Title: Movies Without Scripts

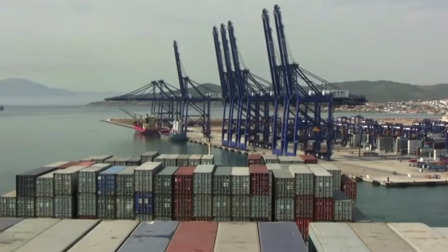The significance may not only be found in the experience of viewing, but also just thinking about how this movie exists at all.
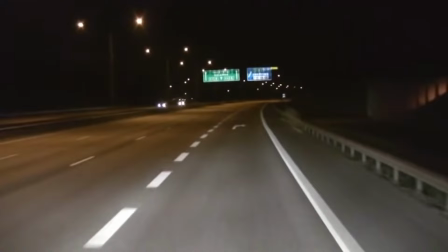Because it would be really hard to watch that whole thing, and it likely would have been even harder to write a script for it.
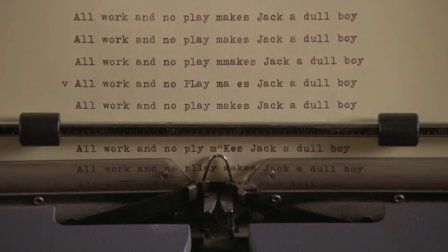Now, of course, there's definitely a reason why people make scripts for movies.
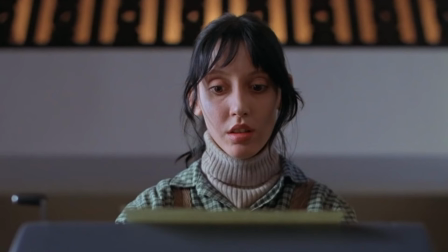Good sequencing feels satisfying. Plot twists are exhilarating. Dialogue can be relatable. Throwing all of that out could be alienating.
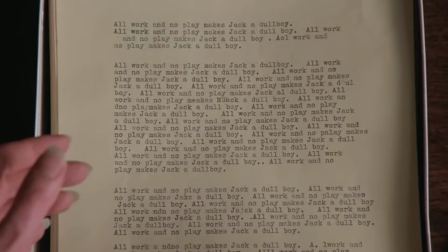But a question I want you to constantly ask yourself throughout all the weird stuff to come in this whole series is,
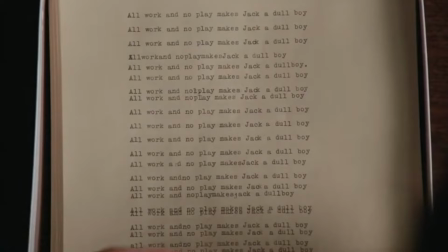how can I possibly appreciate this?
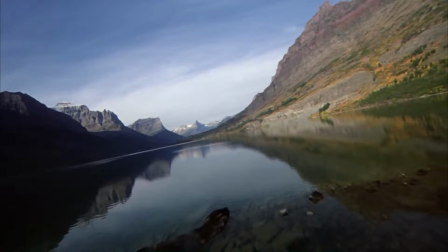For these next films, I think that if you can appreciate A View of the Mountains, then you certainly can appreciate some landscape films. If these were to have a script, it would just say, There are beautiful mountains.
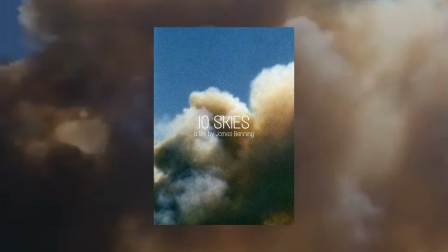Or, Here is a sky. Or maybe even 10 skies.
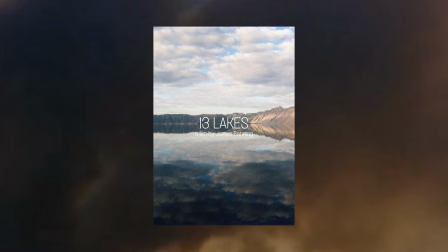Like in James Benning's film, 10 Skies. A sister film to his 13 lakes, which is also exactly what it says in the title.
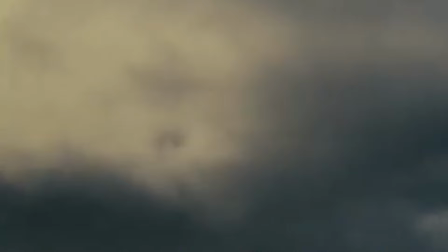In this channel, I've encouraged you before to try watching a movie like how you would watch a sunset.
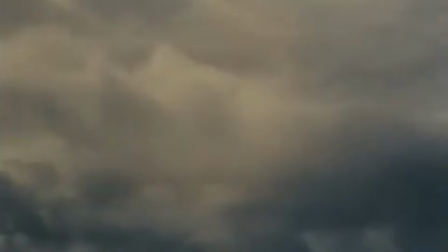Well, this is gonna be one of the more literal times to apply that mentality.
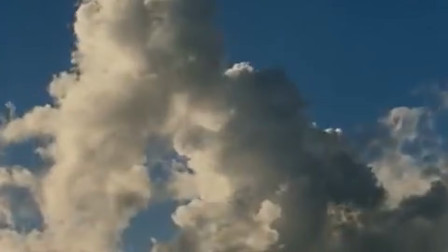Watching a sky for 10 minutes each, 10 times, should be easier than you think.
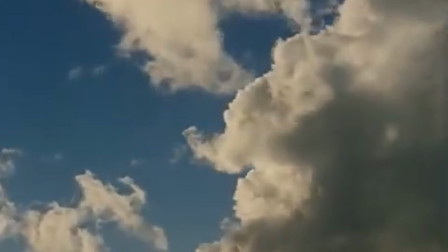This is something that everyone has done and likely had fun doing. Finding shapes in clouds is an activity that is very personal in nature.
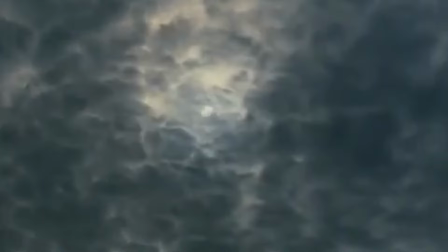You project what you want to see onto the scene. This is how you make the film through watching it.
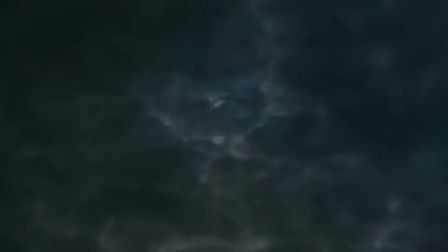We'll keep coming back to that notion, as films that create these absences also inspire us viewers to fill in the blanks.
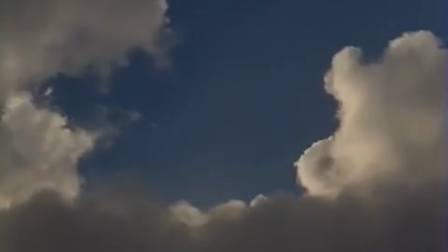One of the strengths of Ten Skies is that it's an attempt to create art that is not so artificial.
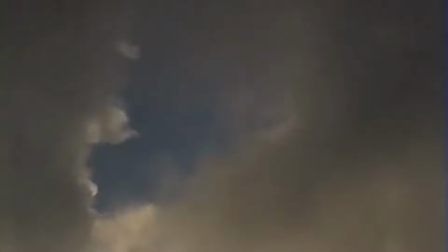A spectacle that's increasingly hard to capture with how much humanity has marked what they've considered is their territory.
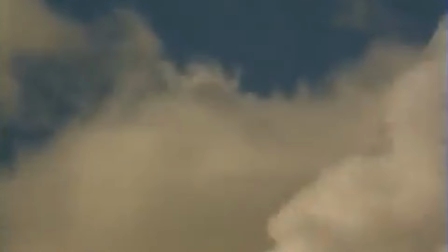It's easy to overlook this natural wonder. It's the world's screensaver, flowing in constant motion, which lends itself well to the medium of film.
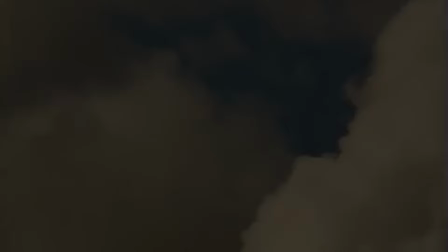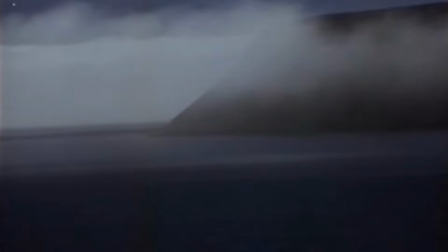Peter Hutton also does great work of this kind. Now in my opinion, these are simply great pieces of film.
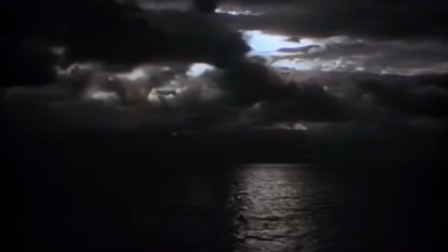But be honest, if this was the first three minutes of a movie and your friend just got in the theater late,
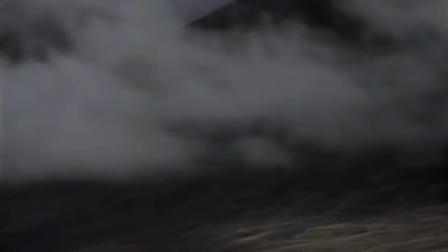would you be one to tell them, Oh, don't worry, nothing's happened yet.
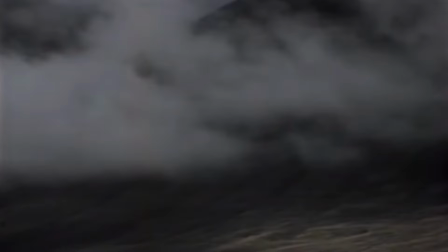When there's a lack of human characters or clear-cut plot point, why do we feel like we have to erase the subject of the film which is already there?
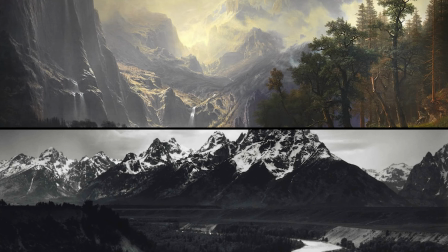We don't hold the same standard to other notable art forms. Landscapes are enough to make a widely beloved work of painting or photography.
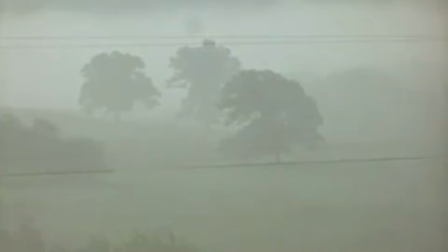Both mediums have their own attributes to offer to a landscape, but film certainly has its own significant and distinct possibilities.
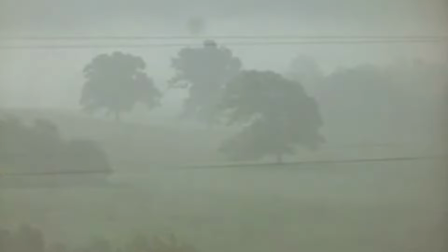This could be as simple as the power to watch the fading away of a line of fog, like in Fogline by Larry Gottheim.
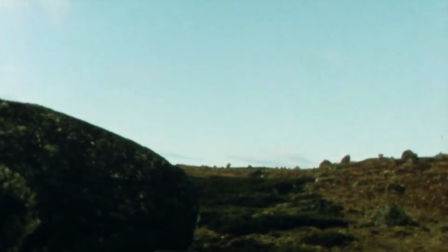My favorite cinematic rendering of a landscape would be in La Region Central.
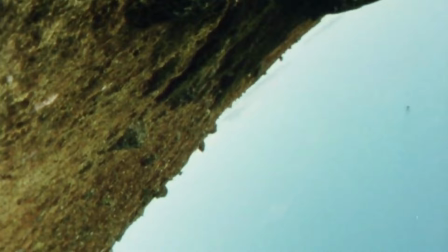Here, director Michael Snow had the idea to compose a film without human interaction.
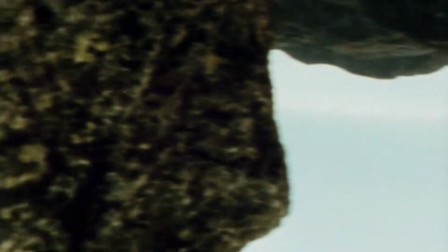There are no actors here at all, and even the cameraman is not even a man.
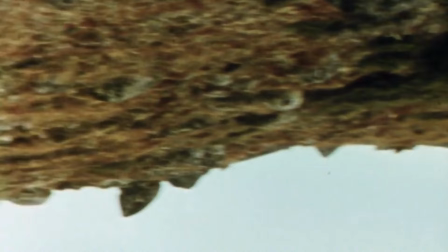It's a special camera rig invented to record the humanless Canadian mountains in every direction.
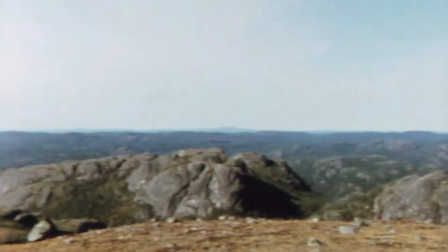They ended up with 60 hours of footage and just cut it down to three hours.